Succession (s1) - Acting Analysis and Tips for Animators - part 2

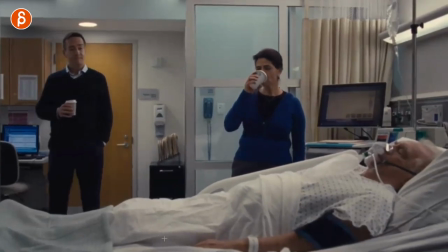(3:37)
All right, let me make him the move and then now when he gets in look at her she realizes oh he's coming okay leans away and
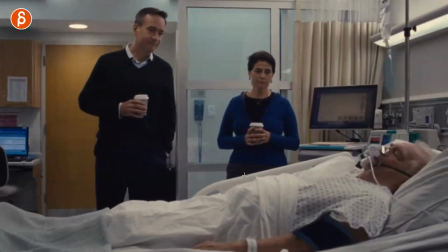(3:45)
watch this leans more away and you can see this he gets closer to make his move to say something that he doesn't really like that and doesn't really engage so this goes back to really having your character react to whatever's going on there and you can make this very subtle
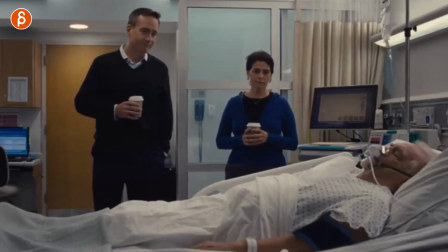(4:00)
where it's like hmm i guess she doesn't really like him or she doesn't want to engage at this point but it's a great opportunity for you when you have multiple characters to add those subtle things where if someone says hey how are you doing like hey how doing and you lean in or is it yeah how are you doing and then you lean back all those little body cues that body language helps give your shots and the character acting just more layers that you can imply some subtext there's just so much you can do so when you have multiple characters in the sets and everything like i said use that to your advantage you can use that to add more subtle cues where she could be maybe take a step then behind the chair to add a physical division between the two i mean of course this scene would also work in an empty room so when he steps close and she kind of steps away, the body language is clear too. But with an extra set and the environment and just kind of the context of that, you can use all that to kind of push those feelings more potentially.
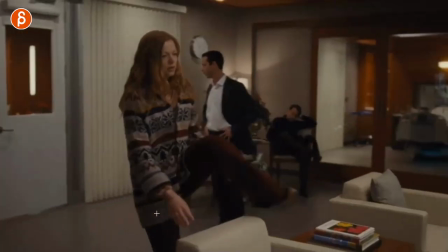(4:46)
This one was interesting because this is part of a character. This is just something that she does at this point. But you can bring this all the way back to an animation exercise. And this is one of the reasons why I do this where, I mean, this show to me has a lot of really great acting, a lot of great subtle acting. While it's also a lot of stuff that's context-based as part of the show, some stuff that's kind of hard to replicate in animation if it's just for a shot. So as always in my act analysis, I look at elements of what can I take out of this moment where you can apply this to your exercise, to your shot in class. Because I'm assuming a lot of hopefully students are watching this or people are interested in lessons or kind of ideas and how to take the shots further. So this to me is this is something that's within the shot, within the scene, within the character in the show. But technically what she does here is a sit down assignment.
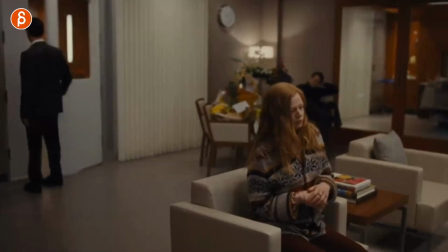(5:28)
Now how can you make this more interesting is by instead of just walking around and sitting down She has that the mechanics of putting her leg over there the other
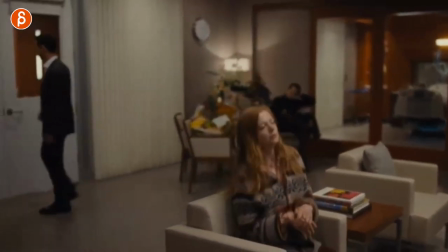(5:36)
one sliding down that bounce So you can sell the weight of this then she has a little adjustment and lays down like that
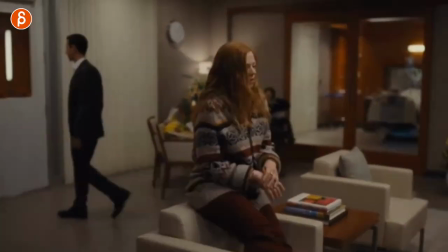(5:44)
Now again, this tells us something about this character then the contrast between the two the whole family with the brothers I mean this helps us within the show,
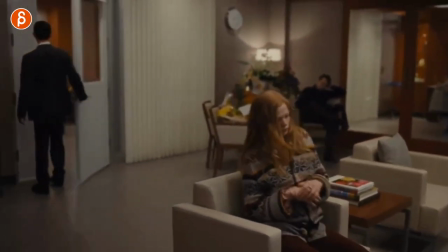(5:52)
but again, this is just a separate moment of hmm this is an interesting way of sitting down now on top of that let's pretend you're
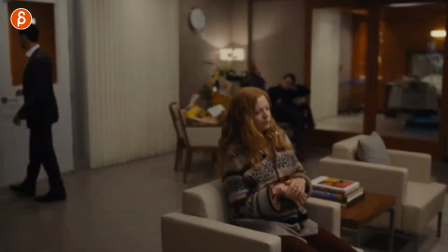(5:59)
not focusing on a sit down and you had some lip sync and they were talking whatever and this is something where you can end the scene if you look at him there's no lying he
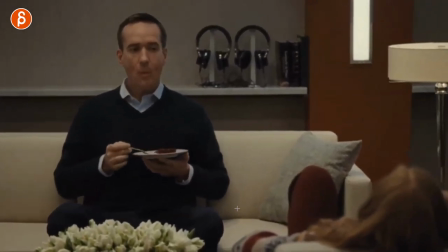(6:08)
doesn't say anything but he has this moment of and good i love this is great so imagine you
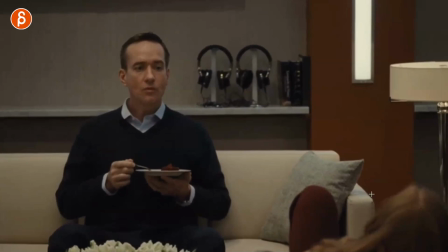(6:17)
had a lip sync whatever it is right whatever is going on in the scene this is a way to end the scene where a third character or maybe they were talking but this is how he ends this scene with that and this goes back to what I said in previous clips where just because your lip sync ends doesn't mean that your shot ends right you can always add something at the end add a little button something that character does that either changes the whole mood of the shot or just something where you add more meaning to it or something so whatever you want to do but it's tricky when your audio actually ends and it's only silence it's kind of a bit of a harsh stop and then you add more acting it's kind of sometimes I know it's very subjective but it kind of is weird to me so if you have extra ambient sound or room noise or anything maybe add that to kind of make it more seamless but I just like the idea of adding your own spin to it because again when you have your lip sync you're tied to that rhythm you're tied to that content and so on and so on so when you have pauses or you add something at the end you can make it your own you make it more original and you make it more creative and it's a more of a reflection of your personality and your skill set that you want to highlight in your reel and to get a job and so on and so on
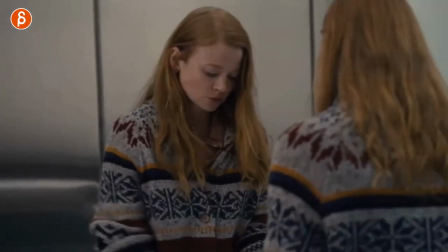(7:17)
speaking of adding more to a scene this is something that's commonly used in movies but You have this thing of someone looking in the mirror
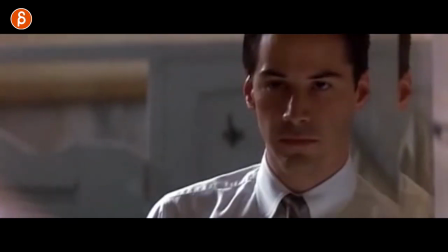(7:22)
for some reason it reminds me of the devil's advocate with Keanu Reeves doing his His smile there,
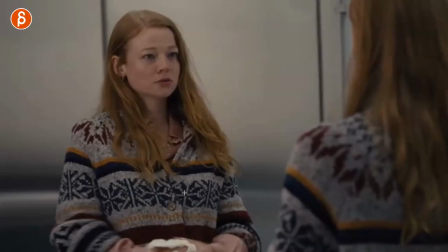(7:28)
but you have her she gives that yeah, I'm fine, but then it's
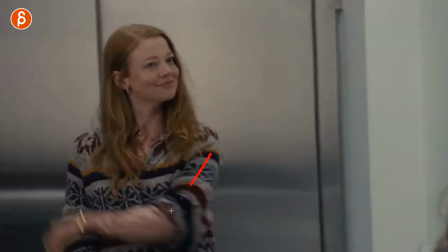(7:33)
Immediately on the cut by this with that throw that's not a nice throw. She's angry She's frustrated and you can see right away The mood has changed and you can see
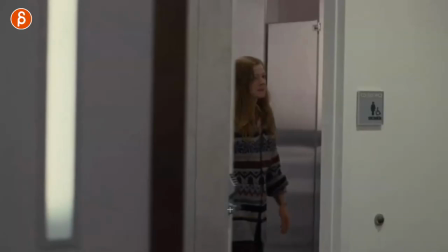(7:42)
this too as she walks out like this is her actual mood But then she has the moment of okay.